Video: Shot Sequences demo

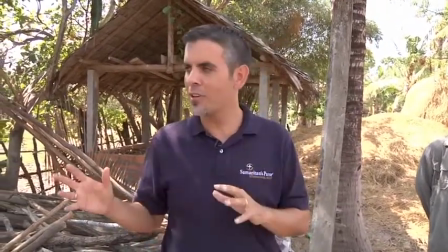Here's an example of how to shoot a sequence of shots of an event that's happening in front of you and then shoot it in such a way that it's then editable.
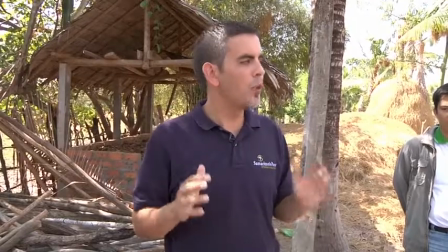I firstly shot Wayne for about four to five minutes in this mid shot, letting talk about the project.
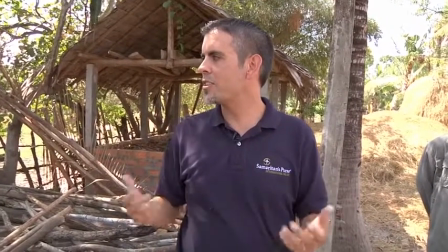It's called Seeds of Hope, it's in the rural part of Cambodia. But he chatted, I listened as he chatted through each part of the project, made sure I had enough in this particular framing,
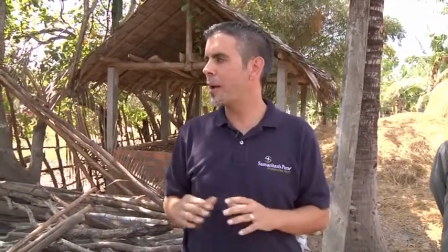but kept the framing static basically, a bit of a move from side to side, but kept it running for a good four to five minutes.
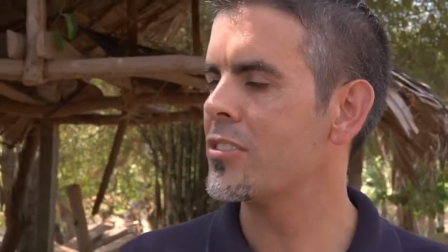I then moved into a closer shot now in the edit I could zoom up that mid shot to this sort of framing but I'd rather do
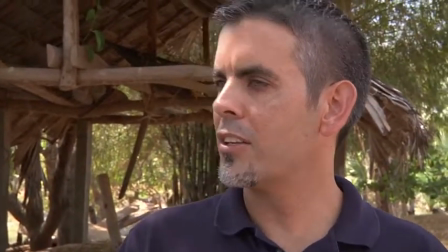it on the spot so I filmed him in close-up for about two minutes again talking about the project knowing I could then edit it together to
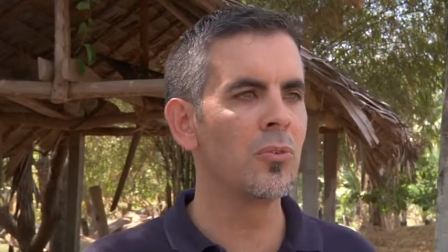make a much shorter sequence.
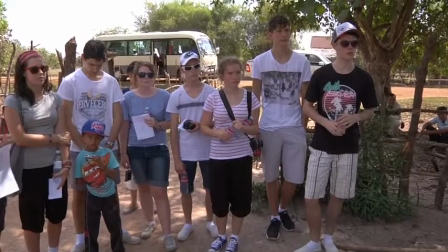When I had enough of Wayne chatting I then went to look for shots of people listening so here's some students in a wide shot again holding
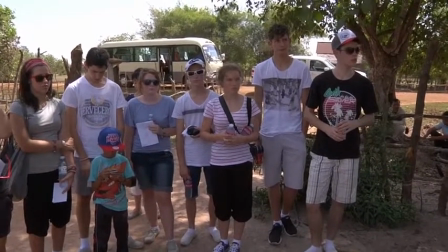the shot nice and steady no pans just holding the shot so i can cut in and out at any particular point around the other side of the
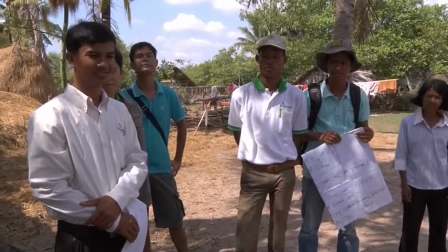circle uh some of the cambodians listening some notes in their hands notice you can't see wayne you can see his hand but you
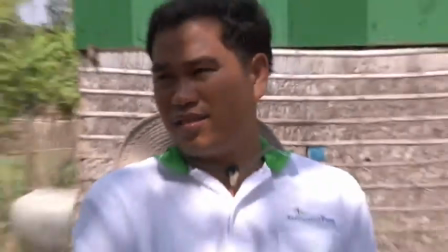can't see wayne so lip sync isn't a problem move to a mid shot of this particular cambodian framed it up focus hold it steady
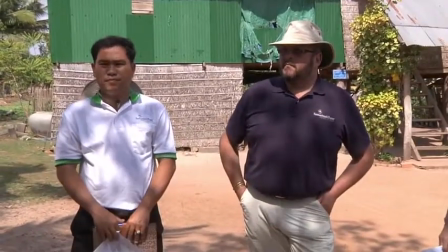and then pulled out to a two shot i won't use the pull out but i may use the two shot again as a static shot to cut in.
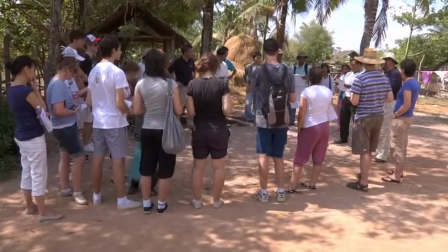After I'd done that, then went to the back of the group and shot a wide shot. I still had Wayne's radio mic into my camera so I was still recording his audio if I needed to use it.
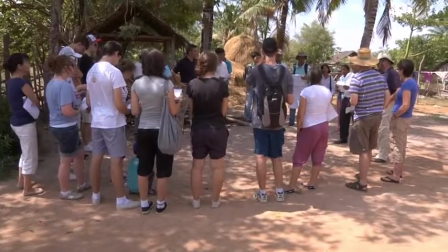But again, a wide shot from the back of the group. Again, nice and steady. No pans, no moves, just hold the shot steady so I can then edit it.
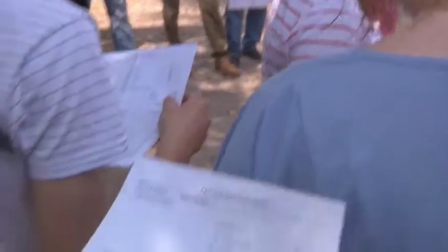Then went for some cutaways. They had information sheets handed out so I shot some of those.
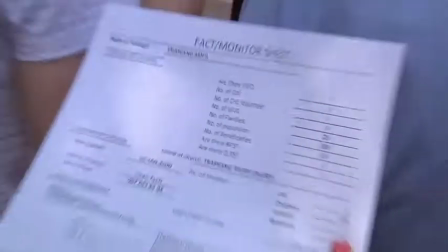Didn't think I had focus on this one so I went in and got, oh yes, I have focus. pull out again holding the shot from here nice and steady for a good
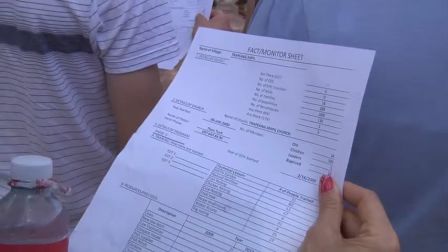10 seconds so i can then edit that into the sequence then there are some shots of students looking at the information
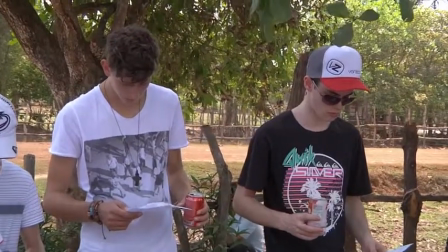sheet so these two guys again nice and steady then
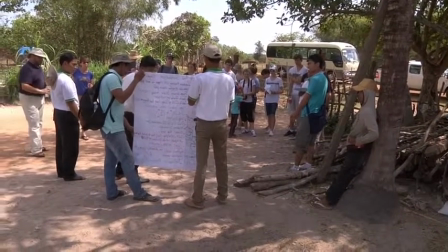went to the other side of the group for a wide shot didn't end up using this but shot that as well from the other side then
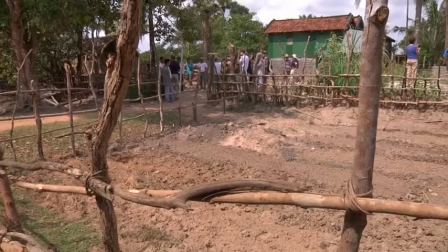got some arty white shots maybe with the fence in the foreground to show the landscape and really
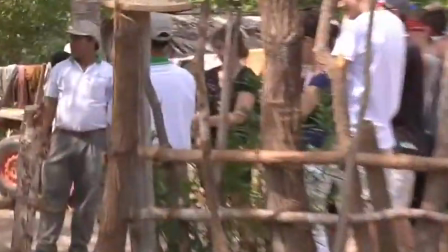where they were went in a bit tighter to get another shot.
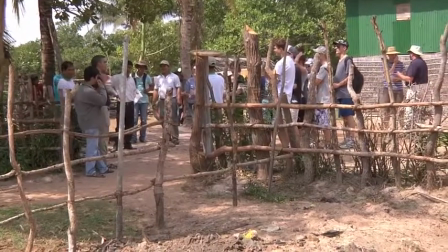So again filmed that, bit of a track happening here, handheld track, the branch coming into frame. Then travelled to another location, but got this shot of the students getting off the bus.
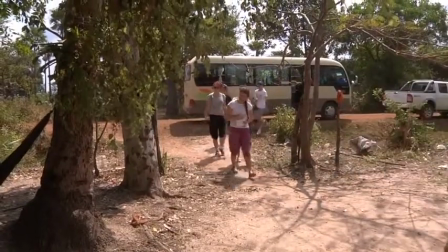I just again held the frame in wide shot, let them walk through the frame, didn't pan because they were in a different spot,
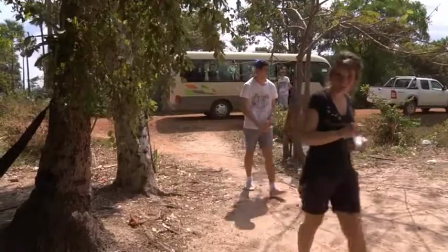but knew I could use this to set up the beginning of the sequence I just filmed. And now let's show you how that works together in this particular edit.
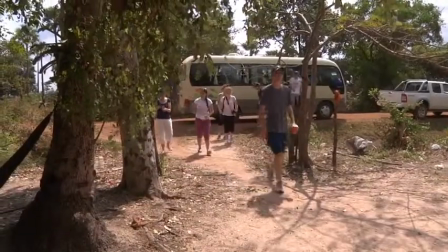So, started with that shot, I'm getting off the bus, ran the bus audio underneath this shot,
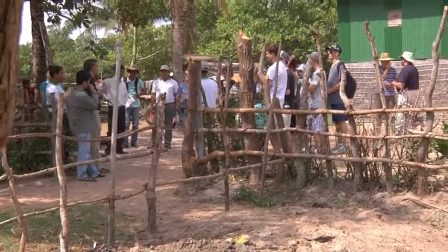started Wayne's chat underneath that from his mid-shot, but kept a wide shot over the top.
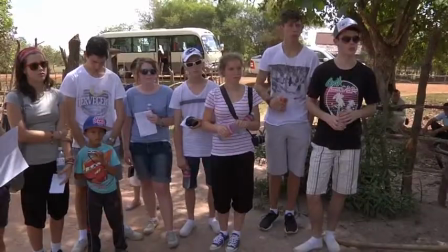Here's Wayne, 100%. Chats for about eight seconds, then goes to the cutaway shots of students listening.
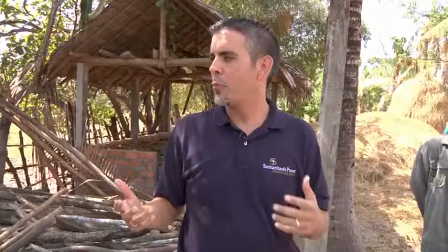Another cutaway shot of the Cambodian Nationals listening. You can't see Wayne back to his chatting again.
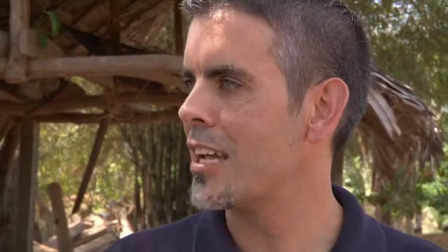Then cut into the close-up. Doesn't quite work from a narrative point of view, but that's what I would do.
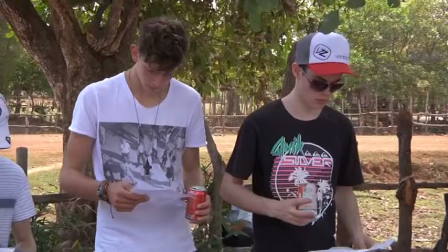Cut to the cutaways. I mean, the close-up shots now, cutaways. Again, the students looking at the sheet.
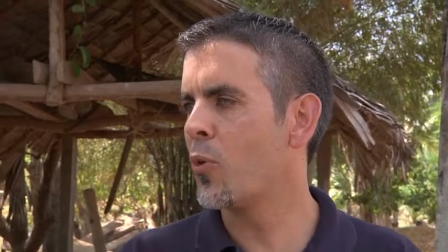Back to a wide shot to show where they're set up and then back to Wayne to finish off in a close-up. Now, here it is without me.
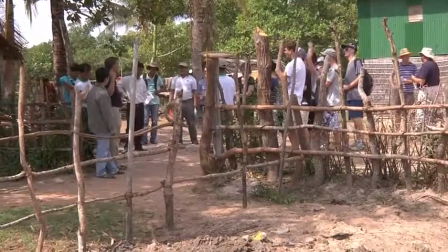Today, guys, we are in Kempong-Chinong. We're in the province of Kempong-Chinong.
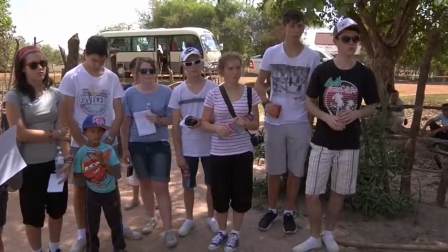And we are in the village of Trampong-Ompul. and today we are going to take a look at the Seeds of Hope Project.
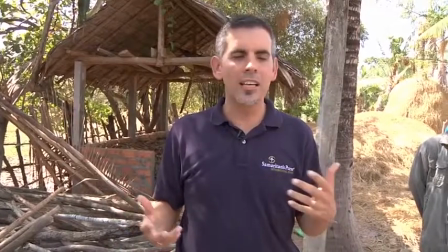Now when we talk about the Seeds of Hope Project, we're going to take a look at several different components of Seeds of Hope.